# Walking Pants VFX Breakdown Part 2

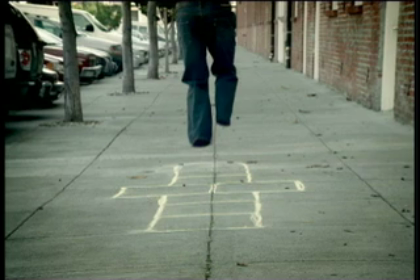(12:26)
For one thing, you'll notice, and let me go back to the original plate so that you can see what we're having to deal with here, is we have, of course, the feet are getting in front of
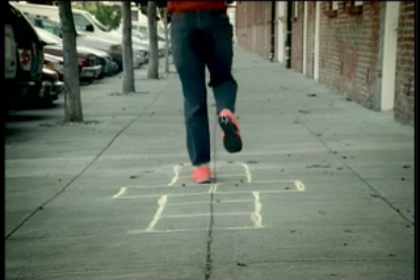(12:39)
some of the pant legs. I'll go into more detail in a moment to fill that in.
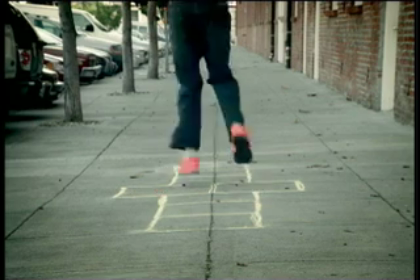(12:45)
It's also a fairly non-shadowed day here, I mean in this section, because it's already shadowed,
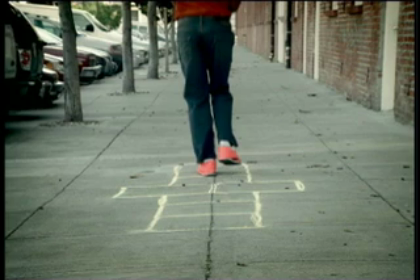(12:52)
so you'll see some light shadows here, mainly around the shoes, so I'll have to do some work to kind of fake that to make that work correctly.
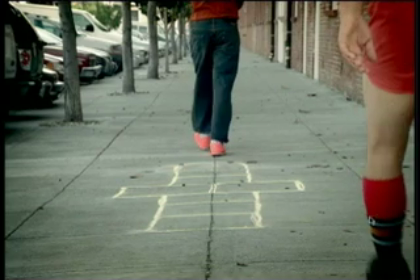(13:00)
The other thing is I'm looking at a very oblique angle into what would be the inside of these socks,
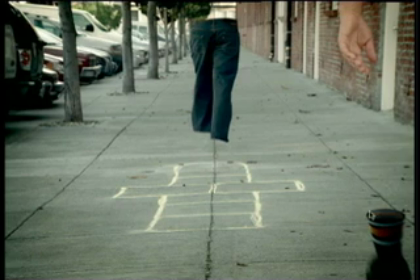(13:08)
and you can see I've placed an inside, even though this is all done as a 2D process.
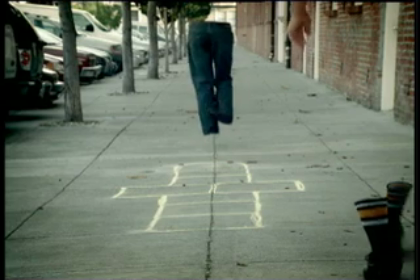(13:14)
I'm putting some internals there and trying to make it look a little bit more three-dimensional.
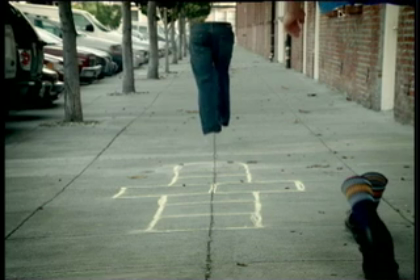(13:21)
And technically it should be seen up inside the guy's body, but I didn't want to start that especially as close as I am to the cut,
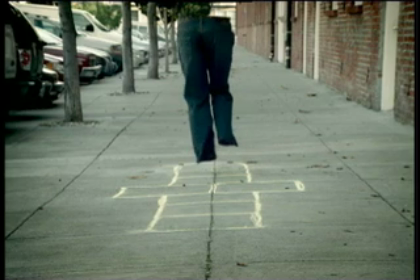(13:30)
just because that would tend to stand out and draw your attention there. The other thing you can probably notice, I've got some dirt here I'll have to paint out.
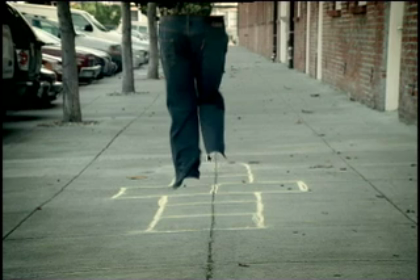(13:41)
Now with the hopscotch, we had the feet actually going in front of part of the pants, and so once they've been rotoscoped out and replaced with the clean plate, we have these big gaps here.
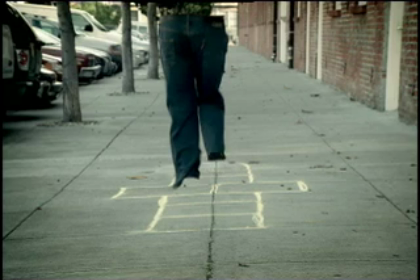(13:57)
So in Commotion I went ahead and created some roto shapes that would animate and match to what I would think would be the inside of the pants. And because I can see my composite at the same time I'm working on the rotoscope, I'm able to shape them accordingly.
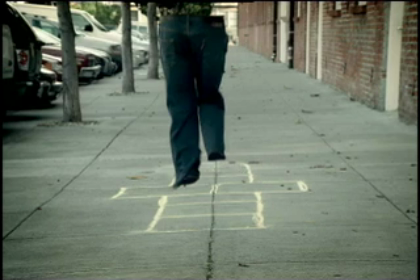(14:16)
And we can see how that works as they move along,
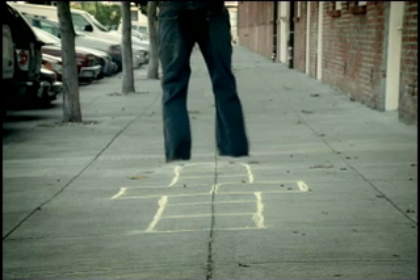(14:23)
jumping and so forth.
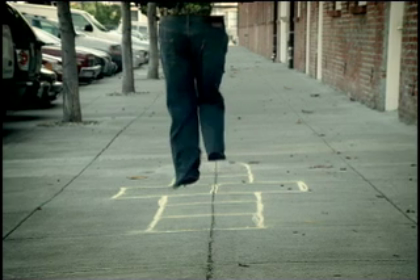(14:25)
And once again I've turned on motion blur so that everything tries to look as natural as possible throughout all these shapes, trying to keep the original pants.
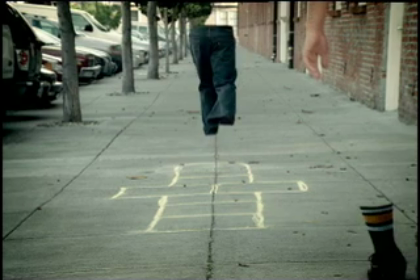(14:34)
And then the other thing with this shot and with several other shots, let's just take a look here. We expect to see the inside of the sock, but once again in reality we shot it just with the pant leg here,
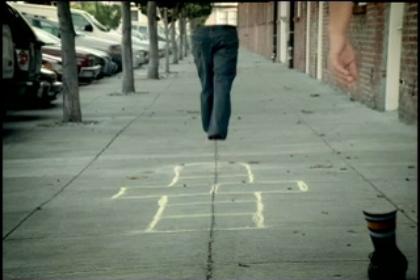(14:49)
and so I clipped that off with the roto and removed the rest of the pants and body up to the shirt. And so by creating a fake inside of a sock, and I did this. This is once again same technique throughout.
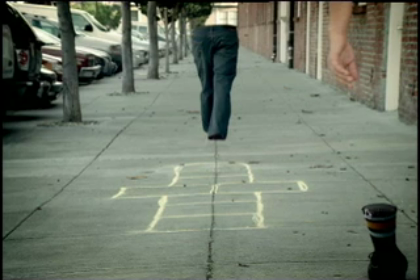(15:08)
I've created a still of just the sock. Took a photograph into Photoshop and distorted it to match the basic shape of the sock, and then within Commotion I would go ahead and do a compression,
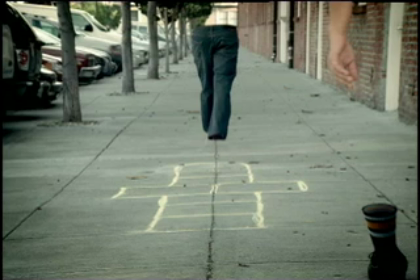(15:25)
vertical compression on it, as well as horizontal stretch or compression to match the relative angle of the foot. And that seems to work pretty well, especially in motion as you see this go through.
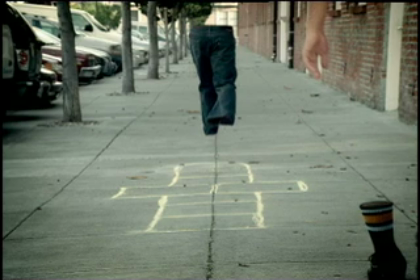(15:39)
And then we have the second foot come in, and we'll see inside there as well.
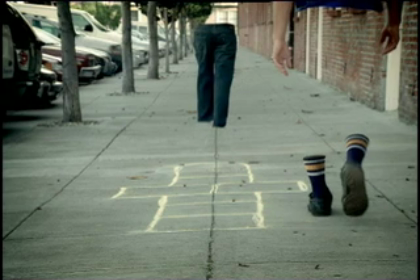(15:47)
So
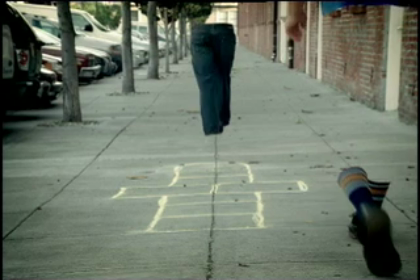(15:50)
a way to try to achieve the look of 3D. Let me turn on the other side. There you can see that coming back. To achieve the look of 3D without actually dealing with the full 3D render type of modeling process.
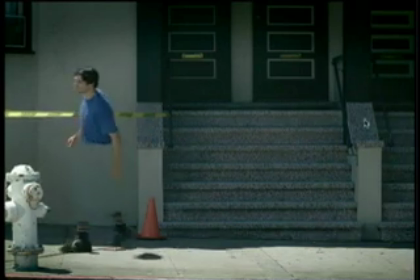(16:05)
Okay, in this next scene, one thing to notice is the pants go underneath this barrier, and our other actor has to walk around it. So in this case, it was actually shot as two pieces. Let's just bring up the first one.
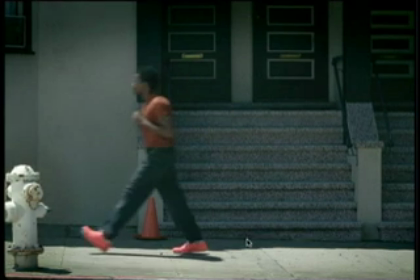(16:23)
So this is our pant actor, and there is no barrier here.
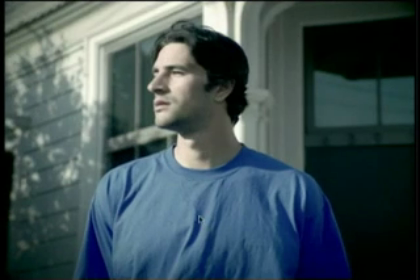(16:29)
He just walks straight through.
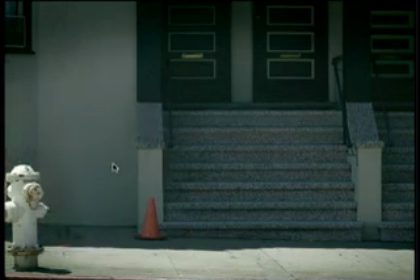(16:33)
Just like that.